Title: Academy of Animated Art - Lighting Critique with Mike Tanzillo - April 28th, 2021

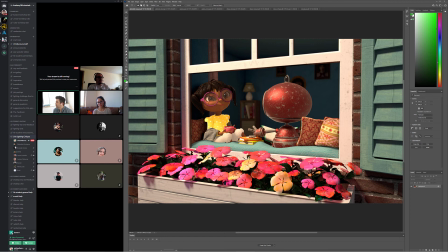Okay, so just send me this image and then that, and I'll show you how to apply it. Okay. Cool. Sure. Yeah. Yeah. Easy peasy. All right, cool. So that, yeah. So like less shirt, good brightness on her.
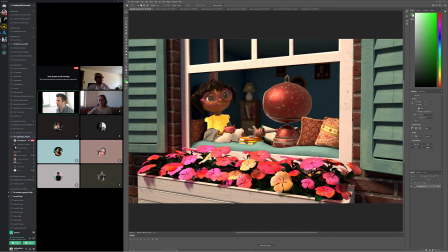Down the road, same thing that we saw in Ruby's. Let's clear out the eyes, make the pupil a little darker. And then I'll show you how to add that gobo light in. That'll be a good next step.
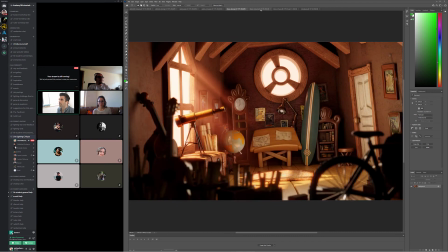Diana, this is the previous version, and we're trying to get it closer to the reference.
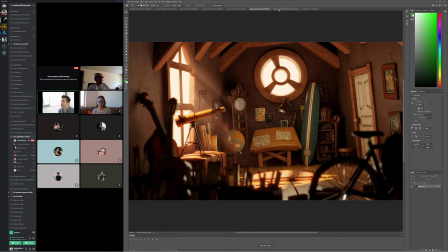I think color-wise, you're spot on.
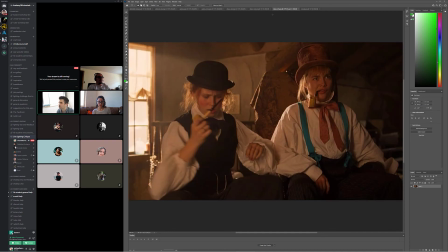The one thing about it's just the structure of the shot is a little bit different because there's like
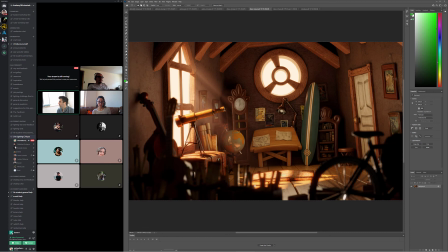a lot of it is there's no like extreme foreground in the other one, so we're getting a lot more darker elements
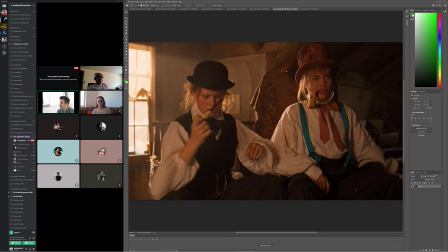than we are here. Like there really are no true blacks in this one or anything close to what we're having in here.
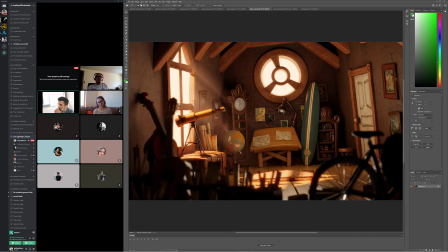So I think that might be giving us a little bit of a different read. But I don't know if there's like I don't want to lift this because then that won't look good.
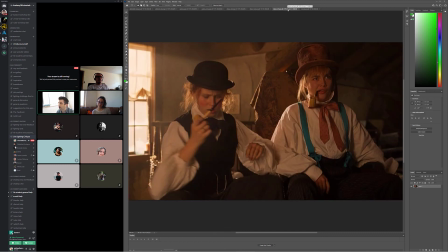So I'm wondering if. You know what, too? I'm looking at this far background, and this one does have some more haze on it than we have here.
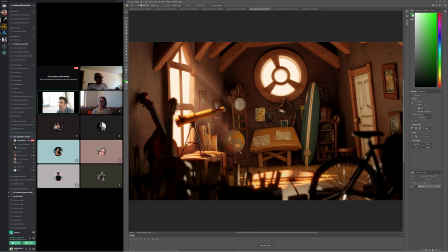I'm wondering if we shouldn't add like a little more Atmo-ish looking thing back there. I can do that. Yeah, let's give it a try, Okay. and we'll see.
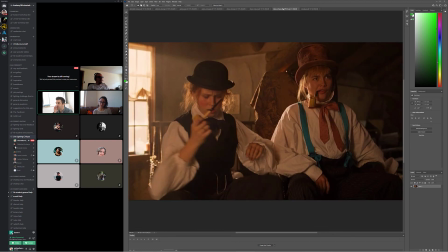Because I think that's maybe the main difference point. And then we'll keep these darker elements in the foreground because they just look good.
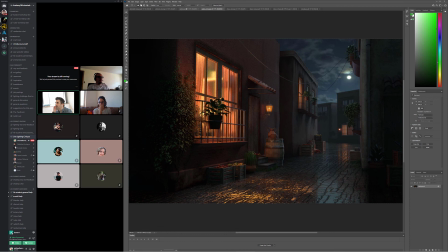Okay. Sound good? All right. Yep. And last up, we have Ayako. Previous version versus the update. Took down the rim, took up the speck on the plant. Diana, how are you feeling about the rim light?
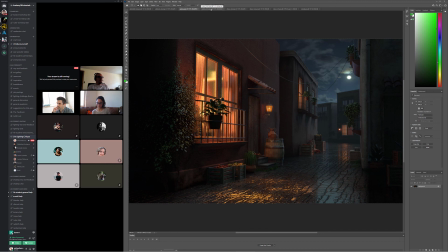It's a lot better, but maybe a little more. I mean, I just think it should be similar to the boxes in the back. Yeah, I agree. So let's just take that down just a touch. I think the spec looks good. I think that adds a nice little breakup and a little variation in there. Let's just take down that rim just a touch more, and then we'll clap.
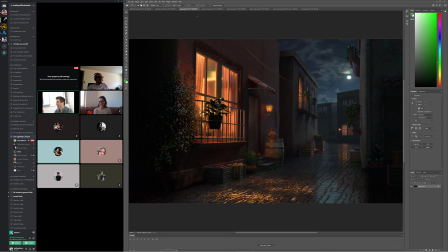But you got to make Diana happy. She's got a very, very good eye. She's a tough one. All right. All right, guys, that is all for today. Unless I missed anybody? All right, cool.
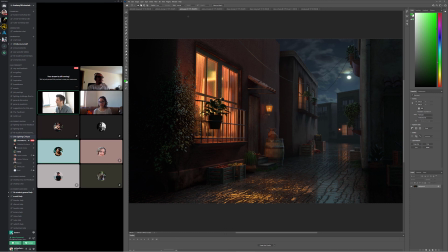We'll take a look at some stuff tomorrow, get everyone on their way, and thank you guys so much, and I will talk to you all very soon. Thank you. Bye. All right. Happy lighting, guys.